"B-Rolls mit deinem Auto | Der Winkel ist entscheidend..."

Dann gibt es noch sogenannte Wheelshots oder Aufnahmen von einem Reifen und wenn das Auto hier in der Fahrbewegung ist,
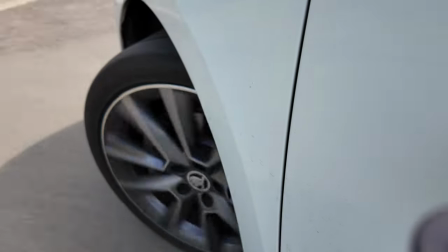252s
bringt das Ganze so ein bisschen, ja wieder Dynamik und Bewegung ins Bild und der Zuschauer bleibt wieder dabei. und die Aufmerksamkeit wird erhöht,
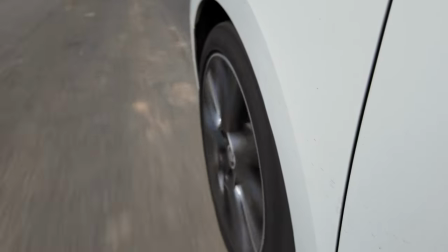260s
weil der Zuschauer unterbewusst denkt, jo, wo fährt er denn jetzt gerade hin? Dann gibt es bei den Wheelshots noch einen Winkel von oben. Das ist quasi so ein Top-Down-Shot auf den Autoreifen.
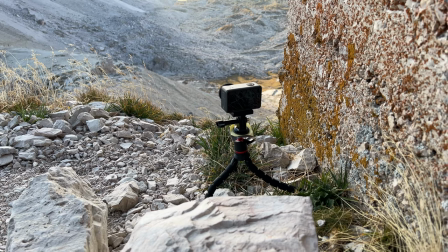272s
Benutzt habe ich hierfür die Osmo Action 3 und die habe ich einfach per Magnet an die Karosserie des Fahrzeugs befestigt und das hat super gut gehalten.
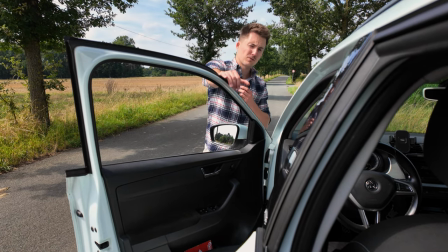285s
Das hier ist ein Winkel, den ich jetzt nicht fürs Fahren benutzen würde, weil das doch sehr instabil ist.
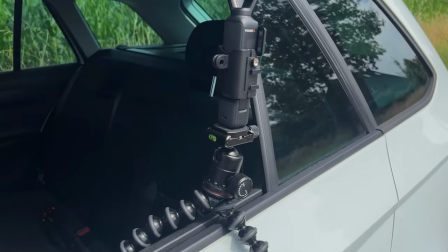290s
Das Gorilla-Pod steht einfach nur quasi auf dem geöffneten Fenster.
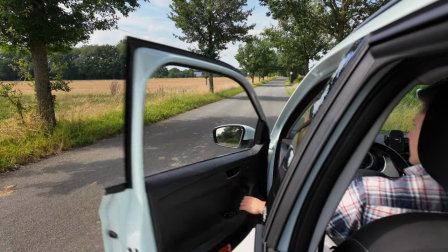296s
Den kann man ganz gut benutzen, um einfach zu zeigen, wie derjenige einfach ins Auto steigt, damit dem nächsten Shot beginnt, wie das Auto quasi losgeht.
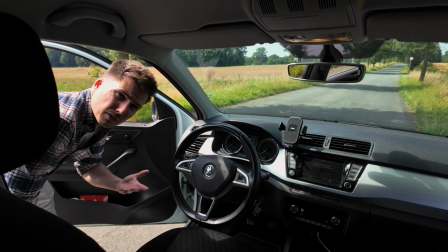305s
Das hier ist einer meiner Lieblingswinkel, weil er einfach viel von dem Akteur zeigt.
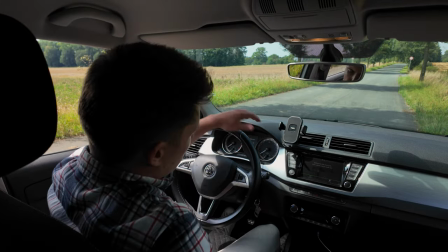312s
Das benutze ich ganz gerne, um zu zeigen, wie ich ins Auto einsteige,
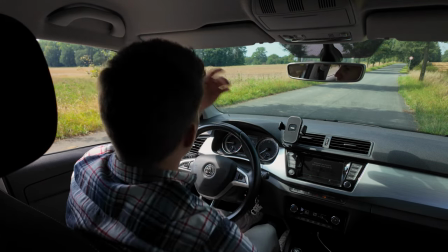316s
dann kann man zeigen, wie man das Auto startet und einfach drauf losfährt oder aber man kann es auch benutzen,
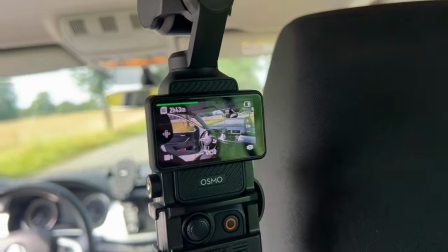324s
wenn man schon in der Fahrbewegung ist, um einfach wieder zu zeigen, wie derjenige lenkt und die Umgebung einfach zeigen kann.
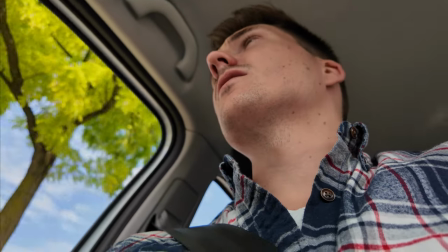331s
Winkel von unten sind jetzt nicht die vorteilhaftesten, weil man auch gerne mal schnell das Doppelkinn sieht,
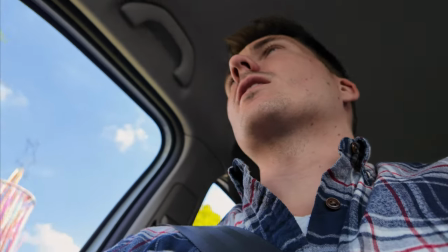337s
aber auch diese zeigen wieder eine gewisse Eigendynamik in dem Video,
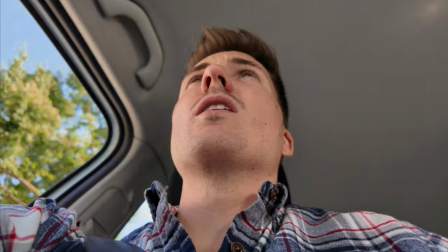342s
weil es einfach Kamerawinkel sind, die man so tatsächlich eher selten in den Videos sieht.
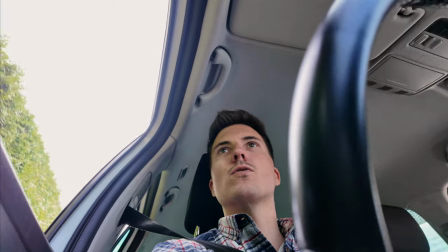348s
Hier ist ein Winkel von schräg unten,
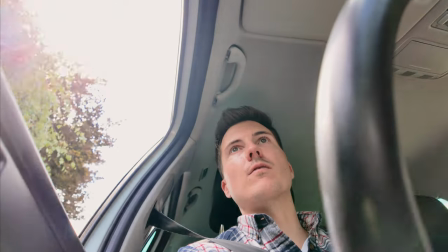353s
steht quasi links im Fußraum, da wo die meisten Wasserflaschen Platz haben in der Tür,
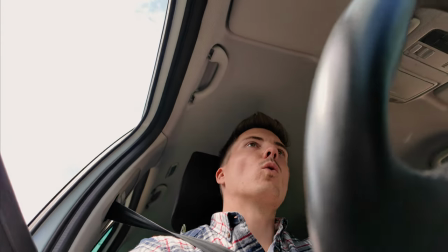359s
Innenseite und ja auch hier erkennt man das Lenkrad wieder und die gewisse Handlungen von mir jetzt zum Beispiel, wie ich mir die Umgebung abchecke. Ja, das waren jetzt auch schon so die gängigsten Winkel, die ich benutze für meine B-Walls. Ich hoffe, für dich ist der ein oder andere Winkel dabei, den du noch nicht kanntest, den du vielleicht jetzt mal umsetzen möchtest in deinen nächsten Videos, um deine Videos einfach ein bisschen interessanter zu stellen und das Storytelling einfach, dass das einfach ein bisschen mehr Emotion hat. Wenn dir das Video gefallen hat, lass doch gerne einen Daumen da, schreib mir gerne in die Kommentare, welchen Winkel du gerne mal ausprobierst in einem deiner nächsten Videos. Meine Favoriten habe ich dir ja gesagt und wir sehen uns im nächsten Video. Bis dahin wünsche ich dir alles Gute. Ciao.